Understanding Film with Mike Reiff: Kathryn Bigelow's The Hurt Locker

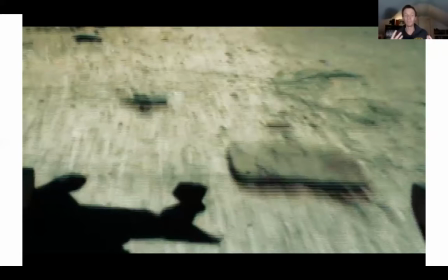(4:09)
You hear the bustling of the city because this one was mostly taking place in urban spaces.
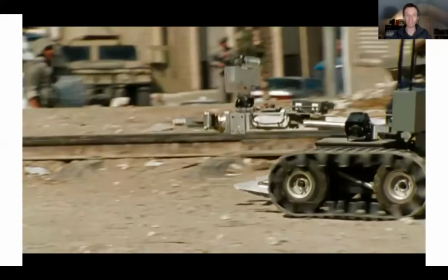(4:14)
So we get this you know immediate immersion right here through the robot's lens and then we cut away to seeing it sort of rapidly going over. And of course we can see soldiers and Humvees in the background but part and parcel with Katherine Bigel she's going for those details often missed in genre films,
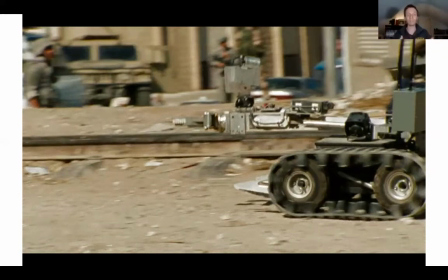(4:32)
whether it's science fiction or early times in horror, we're here with the war films. So it's like focusing on the robots, not what you would expect.
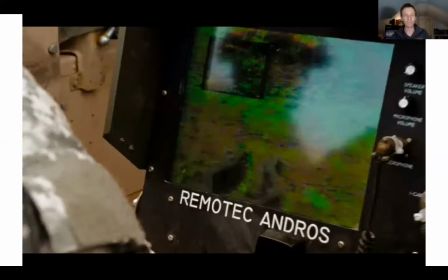(4:39)
It'd be the soldiers, and we start off with this. Then we cut to seeing sort of how the soldiers are using it. They're looking through this lens, and we can see a soldier to the left here, and they're looking through the monitor.
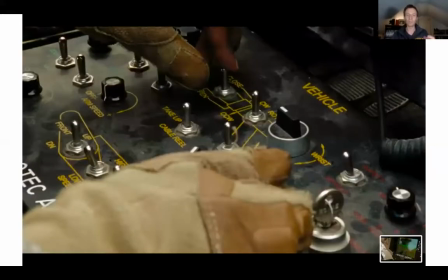(4:51)
And the important point here too is we get this close-up of them using these little toggles. This is going to be really key to sort of the stamp of what Catherine Bigelow's doing this film, this hyper attention to detail. Not simply that, you know, here's the control panel you would use to control a robot,
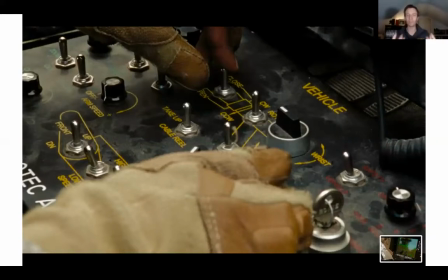(5:07)
but the texture of the gloves, the dust on a control panel, really crucial to what she's trying to do,
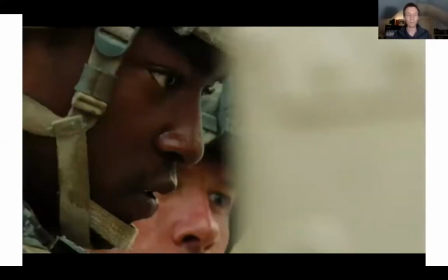(5:13)
the realism in this sequence, in the whole entire film too. Then we cut to these, for the first time, we get to see the soldiers, a Kuleshov effect, of course, if you were with us for the life of Pi, the character looking at something. They're far away from the bomb, right? They're using the robot, but that's going to be part of the tension of the sequence.
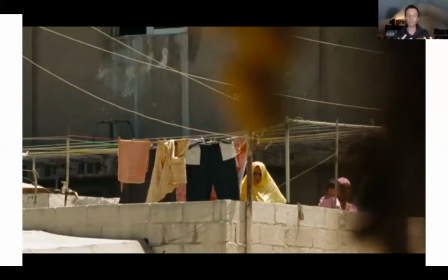(5:32)
What's great about this film, too, is that so partly this is to build suspense. We have lots of people watching the U.S. soldiers. At first, it's just people living their lives, though. And so both in terms of who's watching them and what does that mean, how that evolves into dread as some sequences go on.
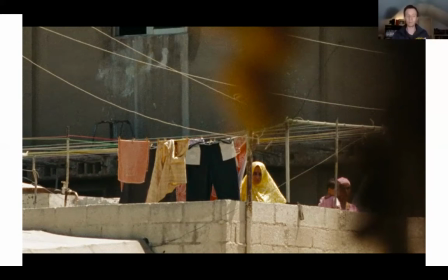(5:49)
But sometimes it's like this, just people in their sort of rooftop areas hanging up the laundry. And it's a reminder that amongst the war that's happening in Iraq, there's a lot of normal people living their lives, too. So she's cutting throughout this opening sequence, showing all these people just living in the city that's under occupation.
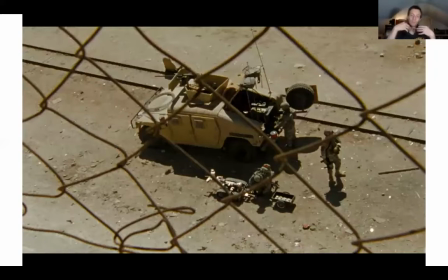(6:08)
More ominous are these kind of shots. We're sort of looking through Chainlink down at them. So not only is it sort of who's watching, but also because of the angle, we're looking down at the characters. You feel like you're more in power.
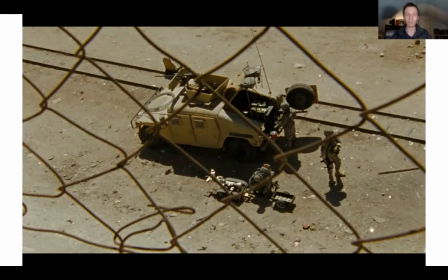(6:21)
So if there's someone observing them from this point of view, it feels like maybe someone's watching them with nefarious hands and so we have that
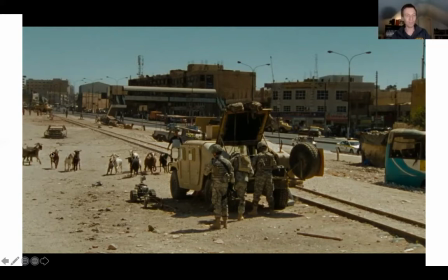(6:30)
sort of building tension a little bit early on but also we have this moment where these goats come hurrying through so this wide shots great because you can see some of the modern architecture this bridge here and some of these buildings but also the way that war has already taken its toll this rubble
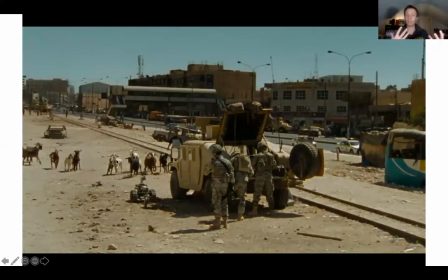(6:45)
stream road a broken-down car and these goats that are sort of just being herded through the city right people have to eat and this is part
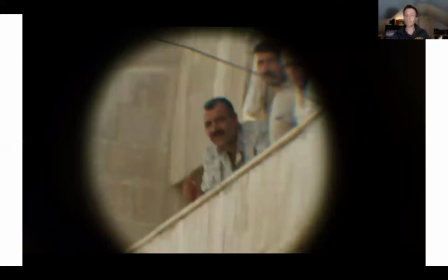(6:52)
of what's happening in the city at the time. We start really building scenes, tension in the sequence, more through these kind of POV shots, looking through the lens as they're watching out who might be, you know, having designs on the soldiers as they're trying to defuse this bomb.
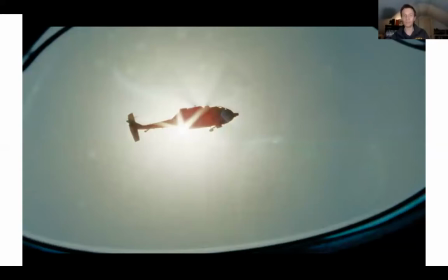(7:08)
Even here where we're looking through the bomb suit up at the helicopter, another point of view shot. So numerous ways that Bigelow is trying to lodge us in the character's point of view. Then we get this point, right?
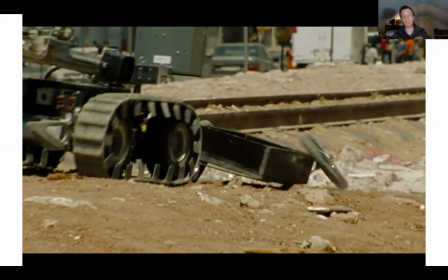(7:20)
The scene starts out, the robot finds the bomb, then the robot's going to bring munitions out so they can blow up the bomb without anybody getting there, implode it. But then the wagon breaks down. And so now we have this situation where technology has failed them, and we have to get back to sort of human interaction.
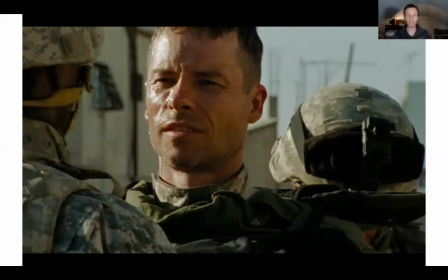(7:37)
So the main character of the scene, Guy Pearce, played by Guy Pearce here, puts on the bomb suit.
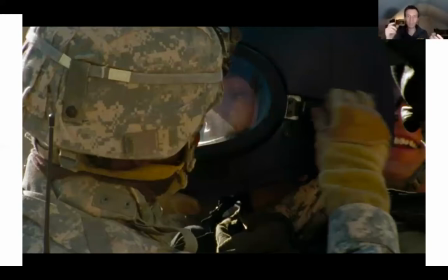(7:43)
And even just the way that Catherine Bigelow shows each step, put on the helmet, put on the straps, there's camaraderie There's dialogue going back and forth.
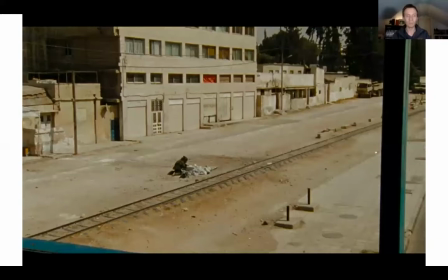(7:51)
They're sort of joking because they've done this quite a few times. But then as sort of the bomb suit gets out there, we have the heavy breathing within the bomb suit. We can hear Guy Pearce breathing. We can hear the tension. The music is also ramping up. We again get these kind of POV shots. We can tell something's not right. The music's rising.
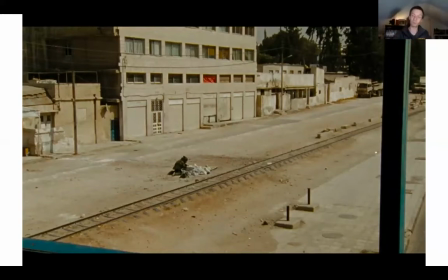(8:11)
We get this shot where again he's so small in the frame, seemingly powerless.
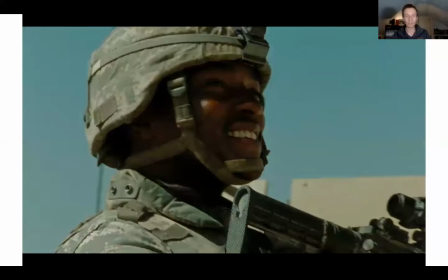(8:14)
And indeed, as the soldiers behind him are kind of joking around,
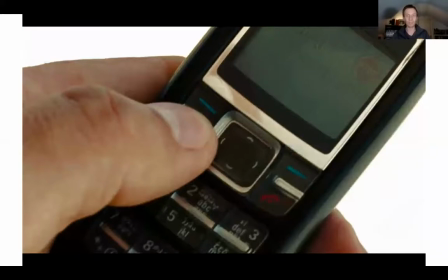(8:19)
getting their eye off the ball a little bit, we see someone does activate the weapon.
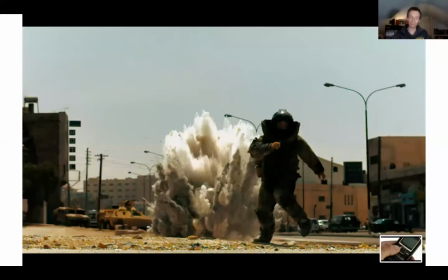(8:25)
And so then at this moment, right, to sort of finish, finish the overall tension, it's both release and also sort of freezing time. very stylish slow-motion
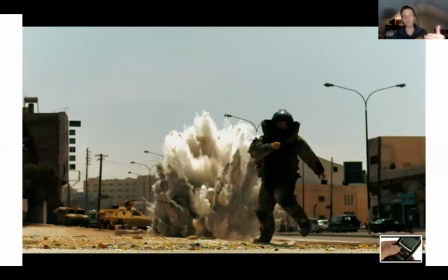(8:39)
photography here not only at the the bomb if he's a running away from the bomb going off but even so the shockwave the power of the
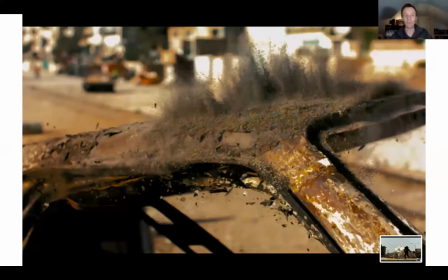(8:46)
munitions sending you know dust off this abandoned car that we'd seen earlier so from this sequence we can get the initial sort of texture and the initial architecture of a Catherine Bigelow action sequence with characters we haven't met before
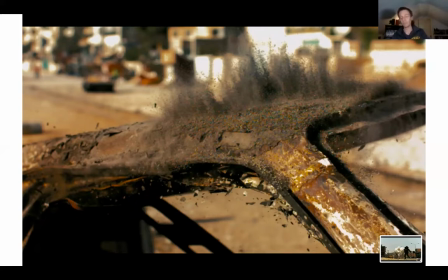(9:02)
this the opening sequence the first five minutes sort of using framing to both show close-ups to show the intimate details, wide shots to show kind of who's watching them and the powerlessness in this big situation that they're in, as much as also these more stylists and hyper-detailed sequences.
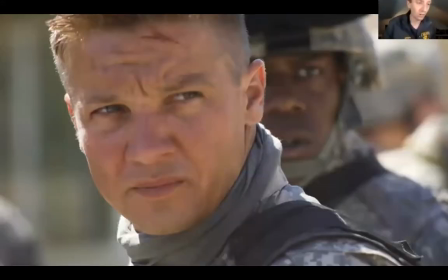(9:23)
As the film goes on, though, we get introduced to a new character, sort of a wild, risk-taking figure played by Jeremy Renner. I'll also note that this film is populated with actors that go on to do Marvel films. So you might recognize Jeremy Renner from the Avengers films, who plays Hawkeye.
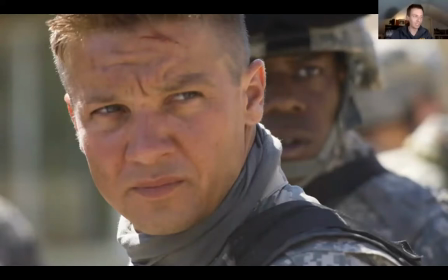(9:41)
We also have the character who plays Sam Wilson. Later on, Falcon, we already saw him. Guy Pearce was in Iron Man 3. Also, Jeremy Renner's wife at the end of the film was in Ant-Man 2. So, I mean, it's just all these character actors that are in this 2009 film that go on to be in Marvel films.
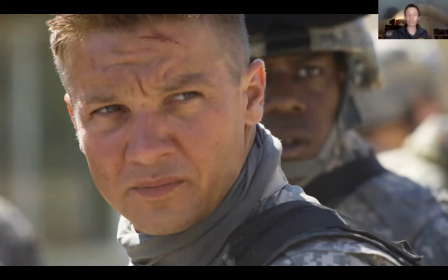(9:59)
But anyways, I digress. So Jeremy Renner's character shows up, and we see that he doesn't like to play by the same rules.
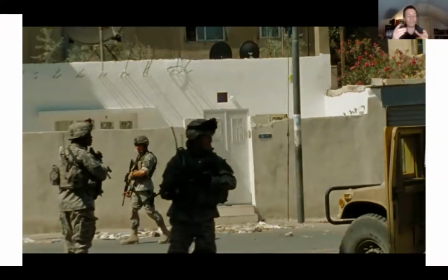(10:06)
So it's an added ingredient. We've had this original kind of classic tense sequence, but now she, Catherine Bigelow, includes this new ingredient, this character, who's also unpredictable. So the situation's unpredictable, but now the protagonist of the film is also unpredictable.
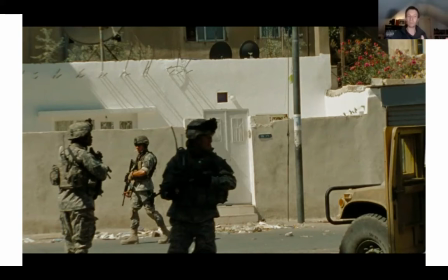(10:22)
So the first time we see him go out with the same crew, we get some wide shots.
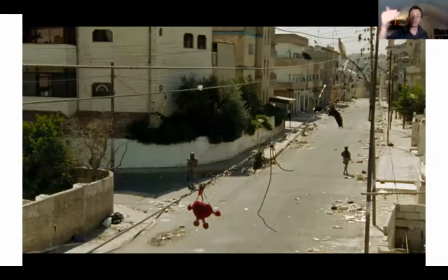(10:27)
We're not quite sure what the situation is. again, sort of pull the camera back, make them seem small. We're not really sure what the situation is. Classic like the first sequence of this sort of dangling heart off of this wire.
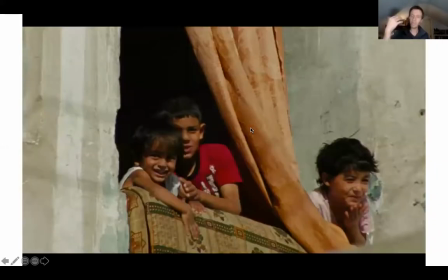(10:40)
It kind of catches the eye there. Again, we have characters, but it's early on in the sequence. So we can see this pattern forming. These children must be innocent, much like that woman hanging up the laundry. We'll get other observers as the sequence goes on that are less so innocent.
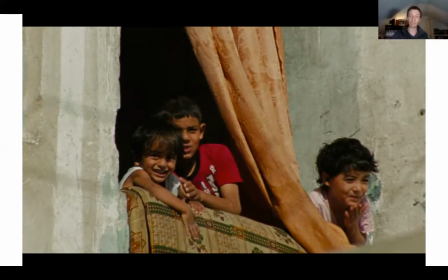(10:55)
But again, a reminder here, these kids sort of watching and laughing and playing around, what are these Americans doing here? A reminder of who is being caught up in this battle of war.
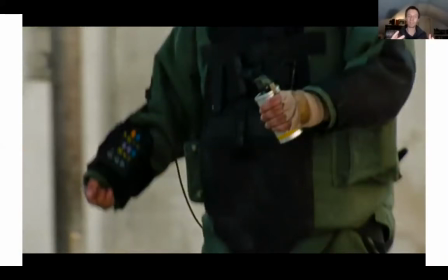(11:06)
But what happens is Jeremy Renner's character puts on the bomb suit and instead of working with his teammates, like in the previous sequence, he pulls out a gas grenade.
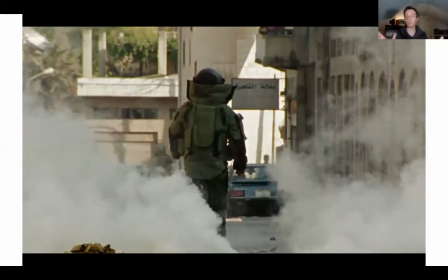(11:14)
And he says it's a diversion from the potential Iraqi militants. But what happens is his own people,
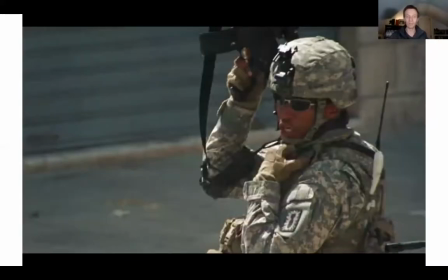(11:22)
his own teammates can't see what's happening. and so we have Sanborn here who's supposed to be supporting him in a panic what's happening and by doing that we've already kind of gotten used to this character Bigelow's placing our anxiety within this character so Jeremy Renner is
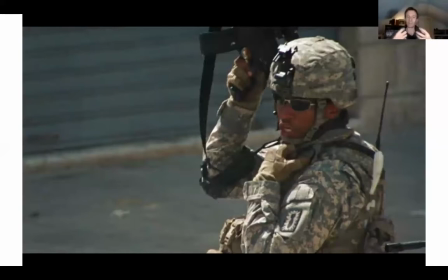(11:38)
sort of off being the wild character he is and our anxieties are mirrored to this character Catherine Bigelow's really good at kind of connecting the audience with a couple key empathy points throughout sequences and we have
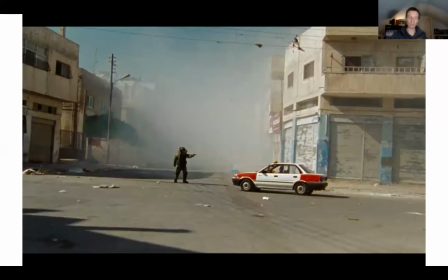(11:52)
Sanborn as that kind of figure. As the sequence goes on, though, much in the same way that we had that moment where the robot's wagon breaks, we have a break in this sequence, too, where sort of a development of tension. A taxi car drives through, and we're thinking, what's this going to be?
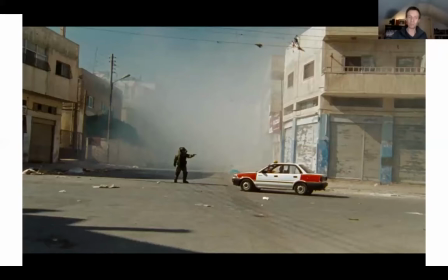(12:10)
What kind of situation is this? Comes to a screeching halt, we see Renner pull out a gun.
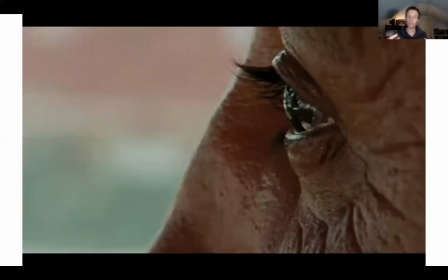(12:15)
We have this super close-up sequence where it's sort of this look.